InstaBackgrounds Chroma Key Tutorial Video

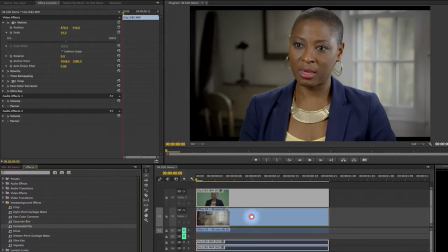[4:08]
First, I'm going to flip it horizontally so the depth of the shot recedes away from the talent.
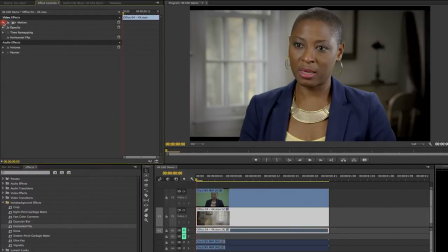[4:13]
Next, I'll adjust the image scaling to enlarge it.
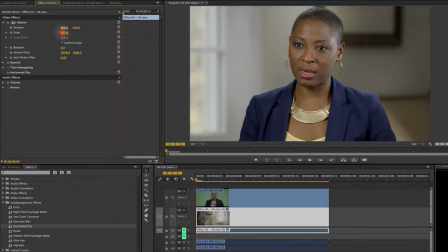[4:17]
Remember, the 4K InstaBackground has 4 times the resolution we need for high definition.
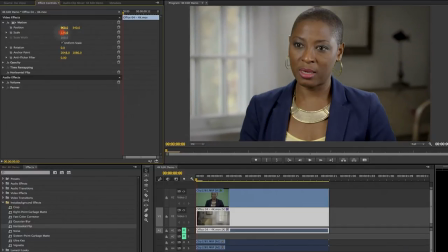[4:22]
So as long as I don't scale it beyond 200%, the image quality will be perfect. Now with the background enlarged, I can reposition it to get whatever composition feels right to me.
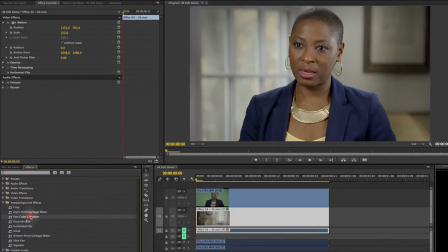[4:38]
Next, I can adjust the brightness and contrast of the background so that it better matches the style of the interview.
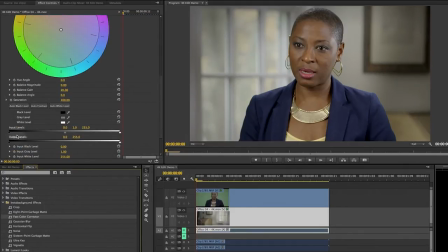[4:44]
Depending on the mood I'm going after, maybe I'll want it darker. Maybe lighter, or maybe someplace in between. I can also change the color balance if I want to.
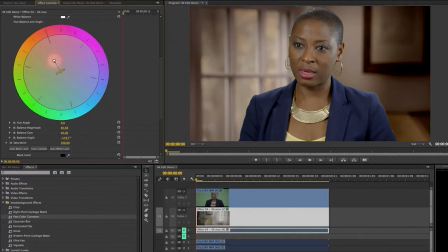[4:59]
Maybe I'll give it a cooler tone. Maybe warmer. Or maybe I'll just dial down the strength of the colors by reducing the saturation. I might even decide to add other effects to the background, such as a soft filter.
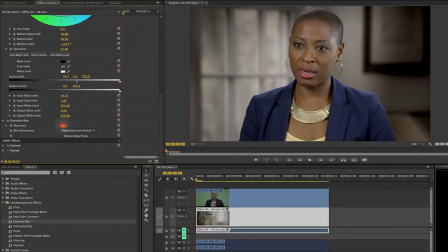Or a little vignetting around the edges.
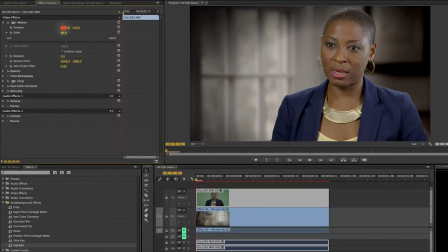[5:26]
And finally, following the rule of thirds, I can slide the talent over a little to balance out the composition.
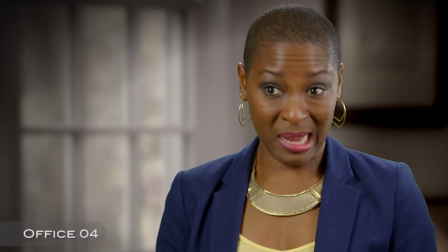[5:32]
And there you go. I've got a great looking interview in just a couple of minutes. But what if it turns out the client isn't happy with this look?
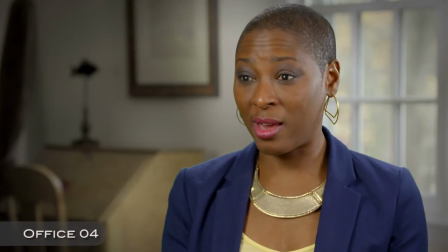[5:41]
No problem. Here are just a few examples of other ways I could have used the same background.
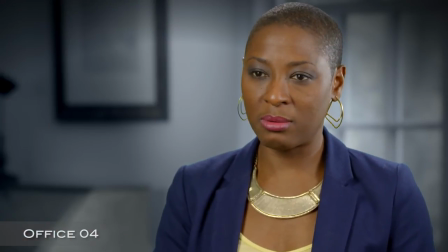[5:48]
Imagine the power of being able to make infinite adjustments to the background component of the interview without ever affecting the talent in the foreground.
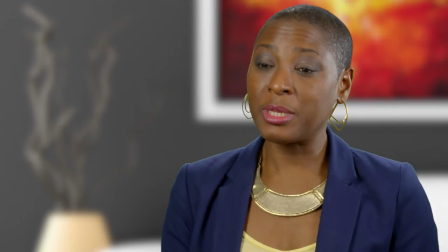[5:55]
Or even to change the background at any time to something totally different. But that's not all. To further ensure that the compositing effect is believable,
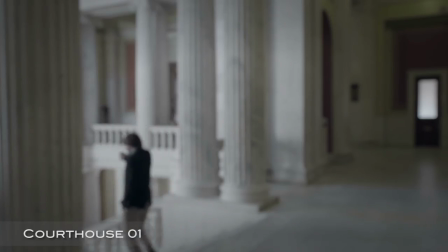[6:04]
many InstaBackgrounds also include nat sound that you can mix underneath the interview, almost like a music bed.
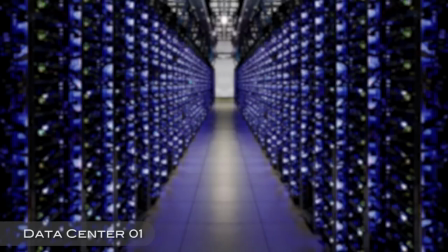[6:11]
So unlike shooting an interview in a real location, where you may have no control at all over the environmental noise,
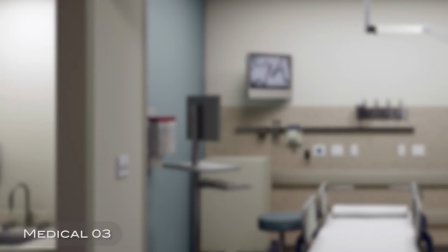[6:17]
with InstaBackgrounds, you can record the talent at a quiet location and then add in the perfect level of ambient sound to make it seem real. And that's still not all. Although each InstaBackground is at least 30 seconds long, most of them are designed to be seamlessly looped,
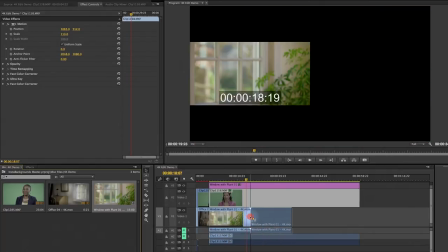[6:33]
which means you can simply butt up as many copies as you need on a timeline to match the duration of a lengthy interview soundbite without causing any problems with jump cuts between the clips. Now, whether you decide to purchase InstaBackgrounds in 4K or HD resolutions, they're both delivered as industry standard photo JPEG QuickTime movie files that provide optimum image quality and compatibility.
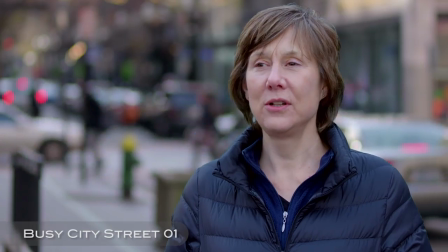[6:57]
It doesn't matter if you're working on a Mac or a PC or which professional editing software you use, InstaBackgrounds will work.
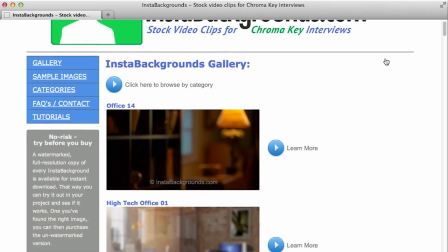[7:04]
However, as an editor myself, I know that it can be difficult to choose the perfect InstaBackground for an interview until you see it actually being used.
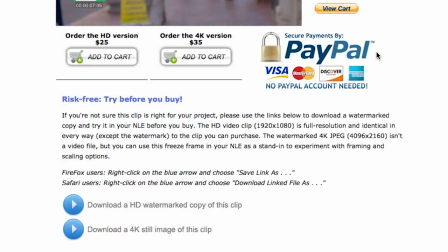[7:12]
That's why we provide a full resolution, high definition demo clip of every InstaBackground we sell. The demo version is identical to the real clip in every way except for a watermark.
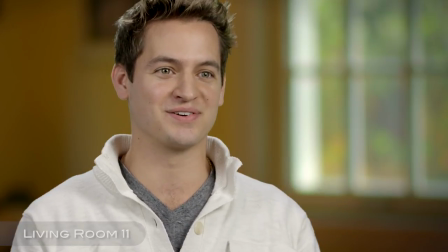[7:24]
This allows you to download as many InstaBackgrounds as you want, try them out, see what works, and only buy the ones you like.
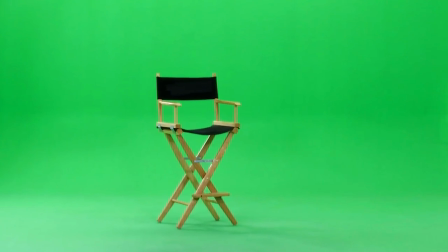[7:32]
How's that for risk-free shopping? In summary, shooting interviews and other headshots against a green screen offers many unique advantages.
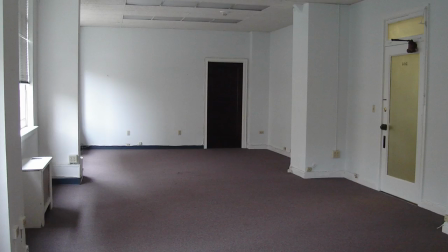[7:40]
First, you won't be forced to settle for less than ideal backgrounds just because that's all there is at the shooting location.
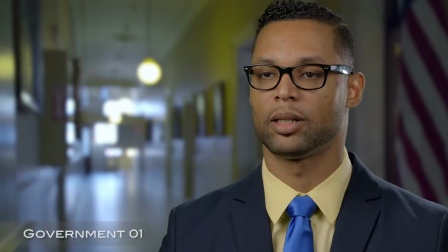[7:47]
Second, you won't have to worry about competing with or being interrupted by ambient sounds in the background.
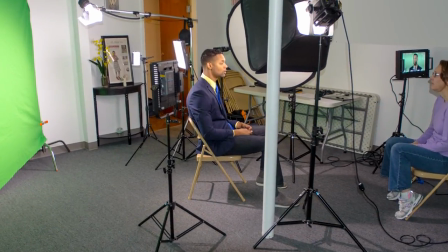[7:52]
The beauty of a green screen interview is that you can pretty much set it up anywhere.
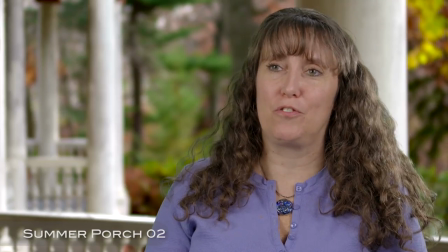[7:57]
Third, you won't be constrained by the limitations of weather, time of day, or season of the year.
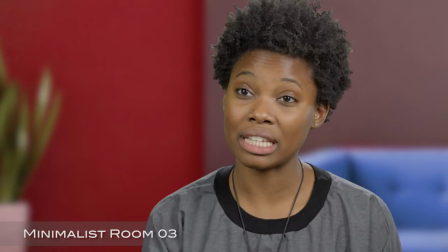[8:03]
Fourth, you can give all your interviews a consistent look and style, no matter where or when you shoot them.
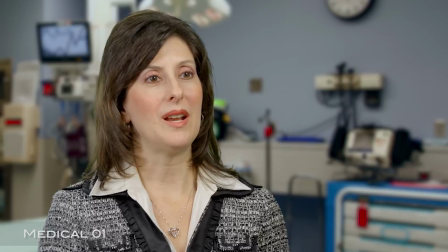[8:08]
Fifth, you can place your talent in locations that might not otherwise be available for shooting.